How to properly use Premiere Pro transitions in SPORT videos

Hey guys, I'm E, and here's the thing. Lately in my sport video tutorials, most of my content has been camera related. I even did a GoPro giveaway, which got a lot of attention from you guys and is about to make one viewer very happy. But what that also means is that I've been neglecting the editing side of video production. So in today's video, we'll talk about transitions. See what I did there? Transitions? Anyway, today, let's talk about how to handle transitions in a sports video. By the way, I'll be using Premiere Pro in this tutorial, but all the transitions that we'll cover are pretty basic and can be done with any platform. And also later in the video, I'll announce the big winner of our GoPro Hero 6 giveaway.
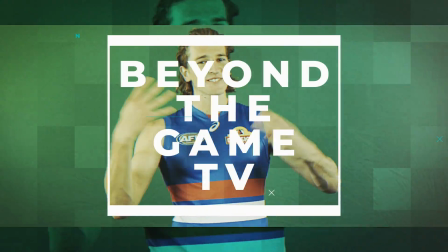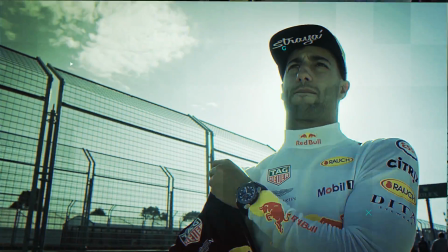Alright, so when it comes to transitions, obviously it's a very subjective thing, but I'm going to try to break it down in a way that applies to most situations. But yeah, it's not a perfect recipe. The thing with sports is that you usually have so much going on in terms of action, camera movement, lots of people everywhere, probably lots of colors as well, that adding very noticeable transitions on top of that can start to feel like a bit too much. So the idea with longer form videos is to keep your transitions as seamless as possible so they don't start to feel a bit annoying after a while. And the most seamless transition of all is the good old reliable cut. It's quick, it's clean, it's effective, and if you use it the right way, you barely notice it. And I know that a cut seems like a very easy transition to use, but there's a few common mistakes that you definitely want to stay away from.
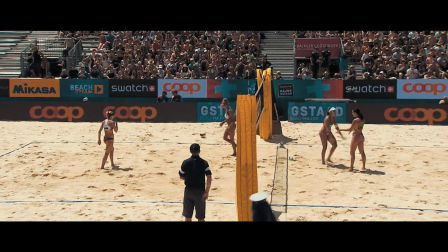For example, unless you're cutting from one location to a completely different one, you really want to avoid cutting from a wide shot to another wide shot.
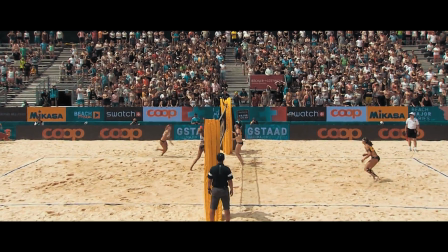So what you want to do is follow every wide shot by a mid or a close-up.
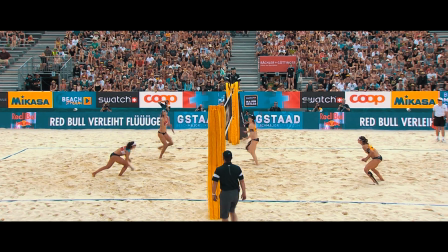Usually you start with the wide as your establishing shot, letting the viewers know what's going on in terms of how many players are involved,
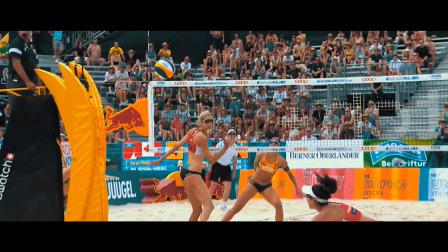where are the passing and scoring options, and then you punch in. As far as knowing exactly when to punch in, that's really an artistic decision at the end of the day, but in sports, the key is to accentuate your hero shots.
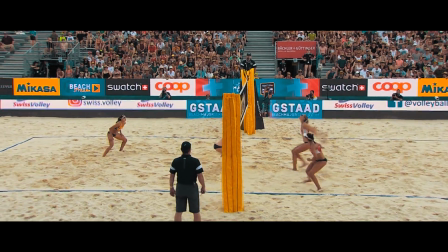For example, in this case, don't cut while the player is hitting the ball.
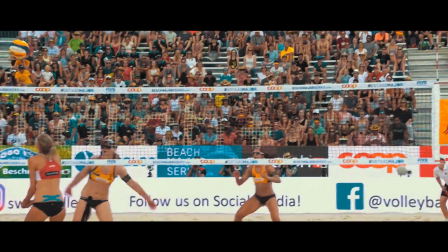Cut before or after.
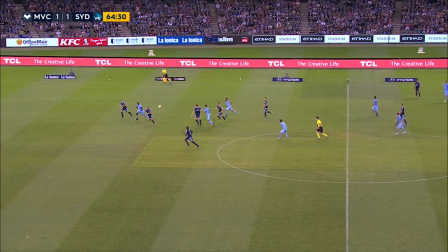And there's nothing wrong with playing your hero shot twice if you've got multiple angles. For example, here, the hero shot is the fancy ball handling before the actual goal.
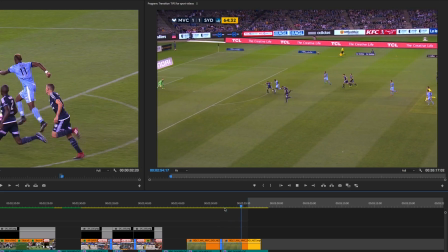So you can play the wide establishing shot, add a couple more replays from different angles, and then finish on the goal.
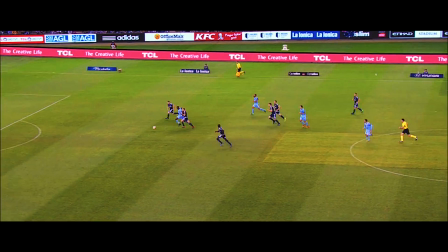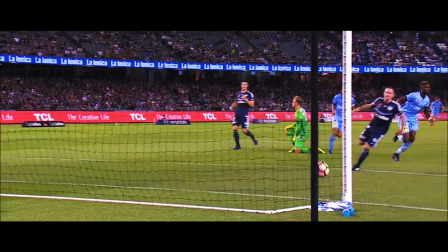Alright, so enough about cuts, let's get into the slow stuff. Let's say you're doing an emotional piece, perhaps an homage to a player that's retiring, or a piece about someone celebrating some type of milestone. You're most likely to do this type of video with a slower and more emotional type of music track. And in that case, your go-to transition is going to be the dissolve.
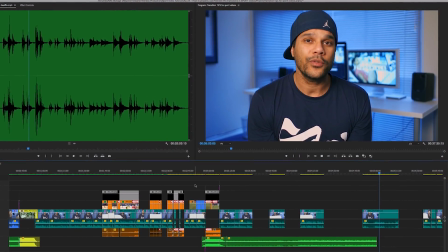So again, I'm going to give you a few tips on what to do and what not to do when using a dissolve transition in the context of a sports video.
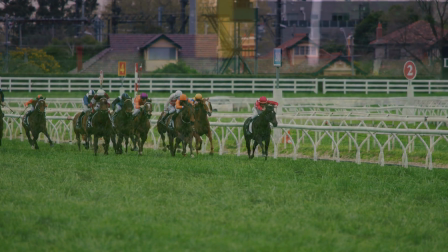The first thing not to do is basically the same as with a cut. You shouldn't do a dissolve between two similar shots.
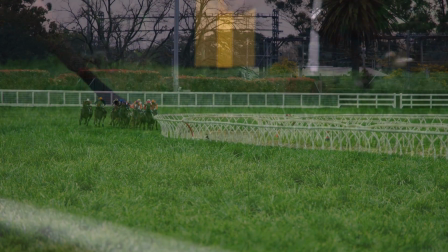You need the framing to be different. And ideally, you want your shots to be kind of a mirror of each other.
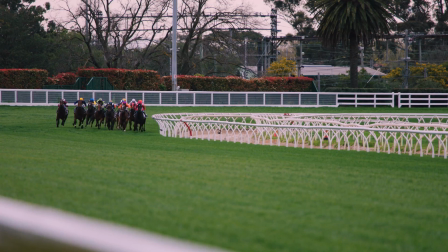By that I mean that you want one shot to have a lot of dead space on one side and the next shot to have dead space on the other side.
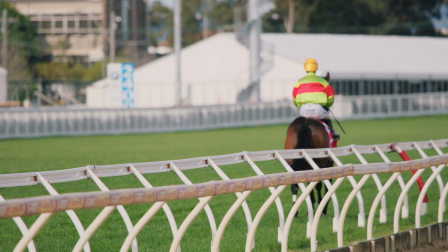That way it doesn't get too busy during the transition and it's completely seamless.
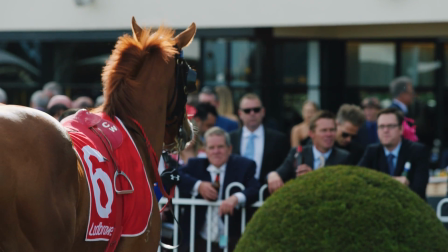Another trick to make a dissolve fluid and seamless if you don't have access to lens
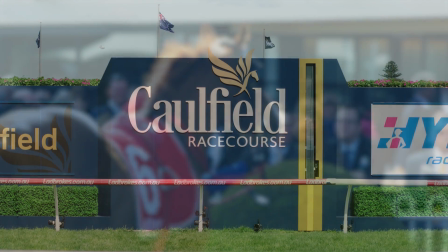blur transitions is to make the first shot more blurry as the dissolve goes on.
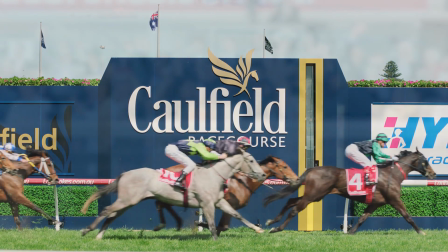Or you can make the second shot start blurry and gradually go back to normal.
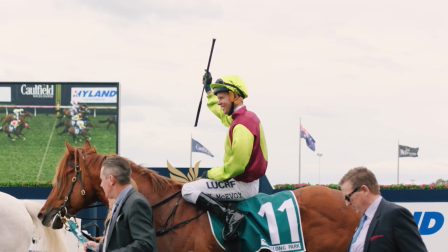Both these options can be done either when you're filming by playing with the focus on your camera,
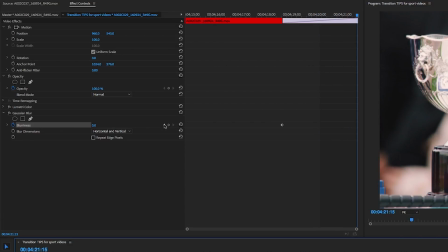or in post-production by adding a lens blur filter on your footage that you then keyframe the way you like.
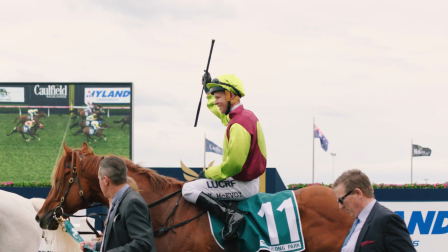Alright, so this is pretty much the basic of transitions when it comes to editing sports content. Obviously there's plenty of plugins that you can buy out there to make your transitions much more spectacular with glitch effects and lens flares and all that good stuff.
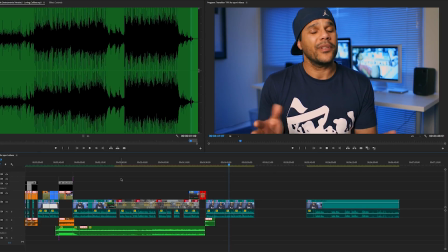But personally, I'm not against it. I've used them and I still do. But I do believe that less is more. I also believe that effect transitions should be used to add value to your footage,
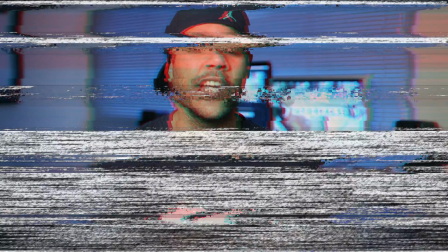For example, if I'm about to introduce some old archive footage, it totally makes sense to use a VHS glitch effect as my transition.
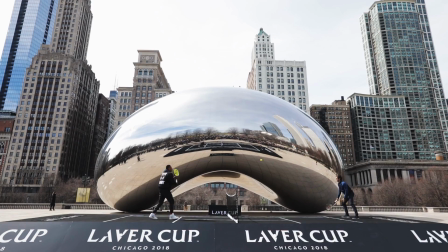Or if I'm going from video to still, it makes sense to use a flash transition. But anyway, as I mentioned before, this is all very subjective. But one thing that isn't though, is the name of the winner of our latest giveaway.
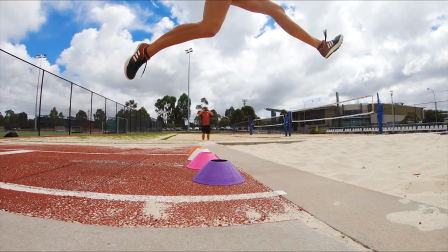In case you don't know, we ran a GoPro Hero 6 giveaway over the last couple of weeks on YouTube, to which over 200 people responded. So thanks to all of them. Thank you especially for all the kind words that you guys wrote in the comments. I know I said a lot in my replies, but it is so greatly appreciated. But unfortunately, there can only be one winner, and the winner is Mathieu Johns Lacaille, which I can only assume is half Australian and half French.
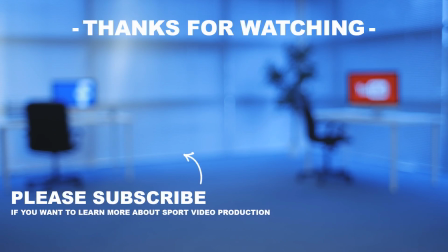Anyway, congratulations Mathieu, your brand new GoPro Hero 6 is on its way, and to the rest of y'all, make sure you subscribe and follow this channel so you don't miss the next giveaway, which should be pretty soon. Peace!